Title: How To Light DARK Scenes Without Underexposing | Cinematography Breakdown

Hey, what is up cinema masters? Hope you're all doing well. Welcome back to another cinematography breakdown in this video We're going to be breaking down a couple of scenes from the same commercial that we did last time But showing you a couple of dark interior scenes that we shot and just kind of walking through Some of the formula that we went through in order to shoot both of these scenes. So let's go ahead and jump into it
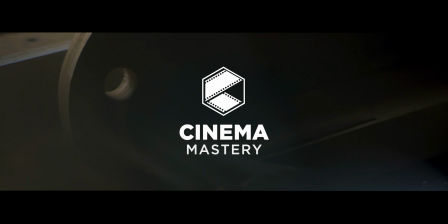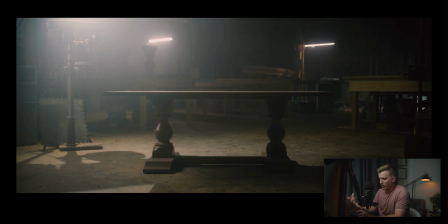0:31 so this is the first scene here where we've got a table in a nice workshop setting the table is actually the subject or the product of this video it is for a woodworking company this is kind of makes this interesting because most of the time in cinematography when we're lighting scenes we're a
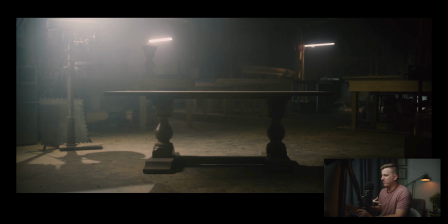0:47 lot of times we're lighting people and there's a formula for how to light people and how to make them look flattering well in this case we're not lighting people we're lighting an inanimate object and it's interesting, I'll walk you through kind of how this works, but the formula is still the same even when you're lighting objects, okay?
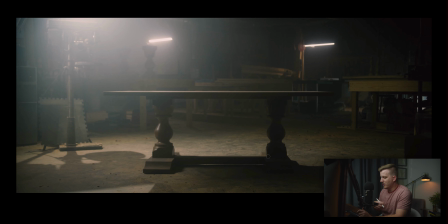1:06 So you'll notice that a lot of the same things will apply as we're going through this. So first things first here, we've got our main key light just right up here where you can kind of see this big ball of haze happening. We've obviously got the room filled with a lot of haze. This is an aperture 120d, open face,
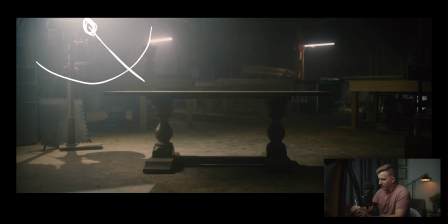1:22 there's no diffusion on it or anything just pointing straight we've got a nice hard light coming on this table this is of course being reverse keyed so we're lighting from the back which is allowing us to get this really nice contrast between the light and the
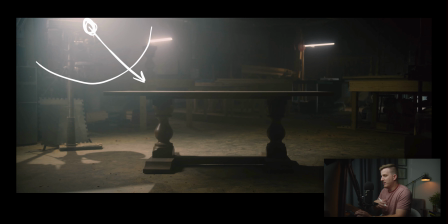1:35 shadows now we've talked about this in past videos but that contrast is what makes the video interesting which makes it look nice so you can see we've got this nice contrast between the legs here and this light on the ground and then you can see the front of the table is in shadow
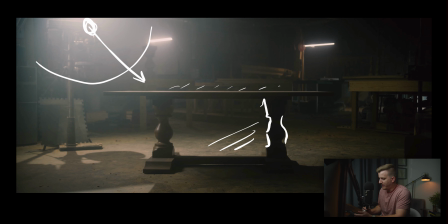1:50 and the top of it is just getting that little bit of light right here on the top of the table now we're creating that effect by back lighting the table now we don't want the front to be completely in shadow or completely silhouetted so we do have another light over here there is
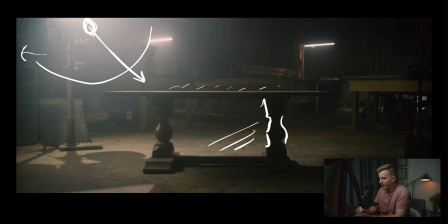2:05 actually over on this side of frame we've got an aperture 300d with a light dome on it and then an 8x8 silk so we're getting some really nice soft light coming this direction and you can kind of see how that's filling in on these table legs a little bit there's of that light
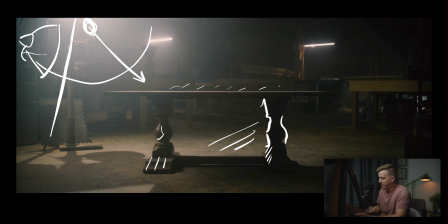2:23 happening here there's a really tiny amount happening over here but basically like if we didn't have that light filling in the shadows a little bit all of this would be completely in shadow completely black and the table will be completely silhouetted so what we're doing with that is just creating a little bit
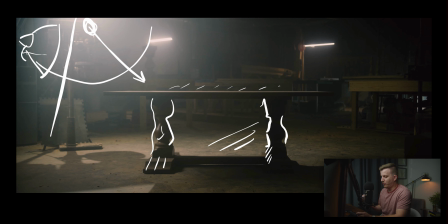2:39 of fill light a little bit of detail in the shadows just to give us a little bit richer image now another interesting thing that's happening over here is you'll notice that we've got our 120d up here and then we've got this interesting drill press actually in front of the light right here.
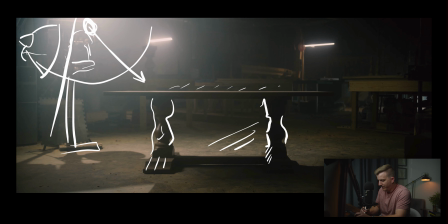2:56 The reason that that's there is actually because the light is sitting on a c-stand. In fact, you can see the legs of the c-stand right here and right here. We needed something to cover it up and so this is kind of a tip like if you're in a situation where you can't move a c-stand or you're not able to move your lights out of the way,
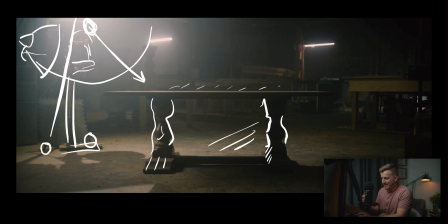3:12 you can always cover it with something and so that's what we did here is we moved the drill press in front of it And then also took this little floor tile right here and put it in front of it as well. Just kind of block that out. That gave us this really interesting light on the ground here, which was actually an accident.
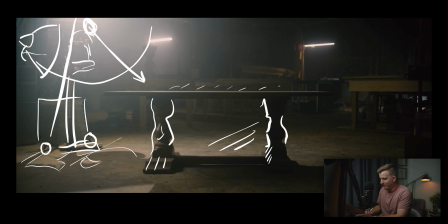3:28 This was not on purpose. Prior to having this, everything was just kind of lit over here. And I was actually really happy. It was kind of like a happy accident, if you will. On to the background here. You'll notice that we've got a couple lights lighting up the background as well. And this is a really important aspect of this scene especially. So over here, we've got a light there.
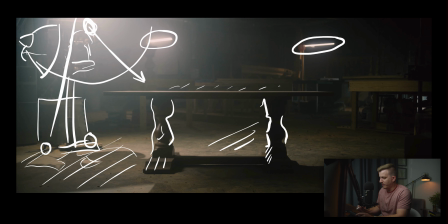3:48 Over here, we've got another light over here. Now, if these lights weren't here, our entire background would just be black, okay? It would just be dark. And we'd end up with an image that, well, two things would happen. One is you would lose a lot of the depth. So we've got this really nice depth in this room. We're shooting into the corner of the room, which is about back there.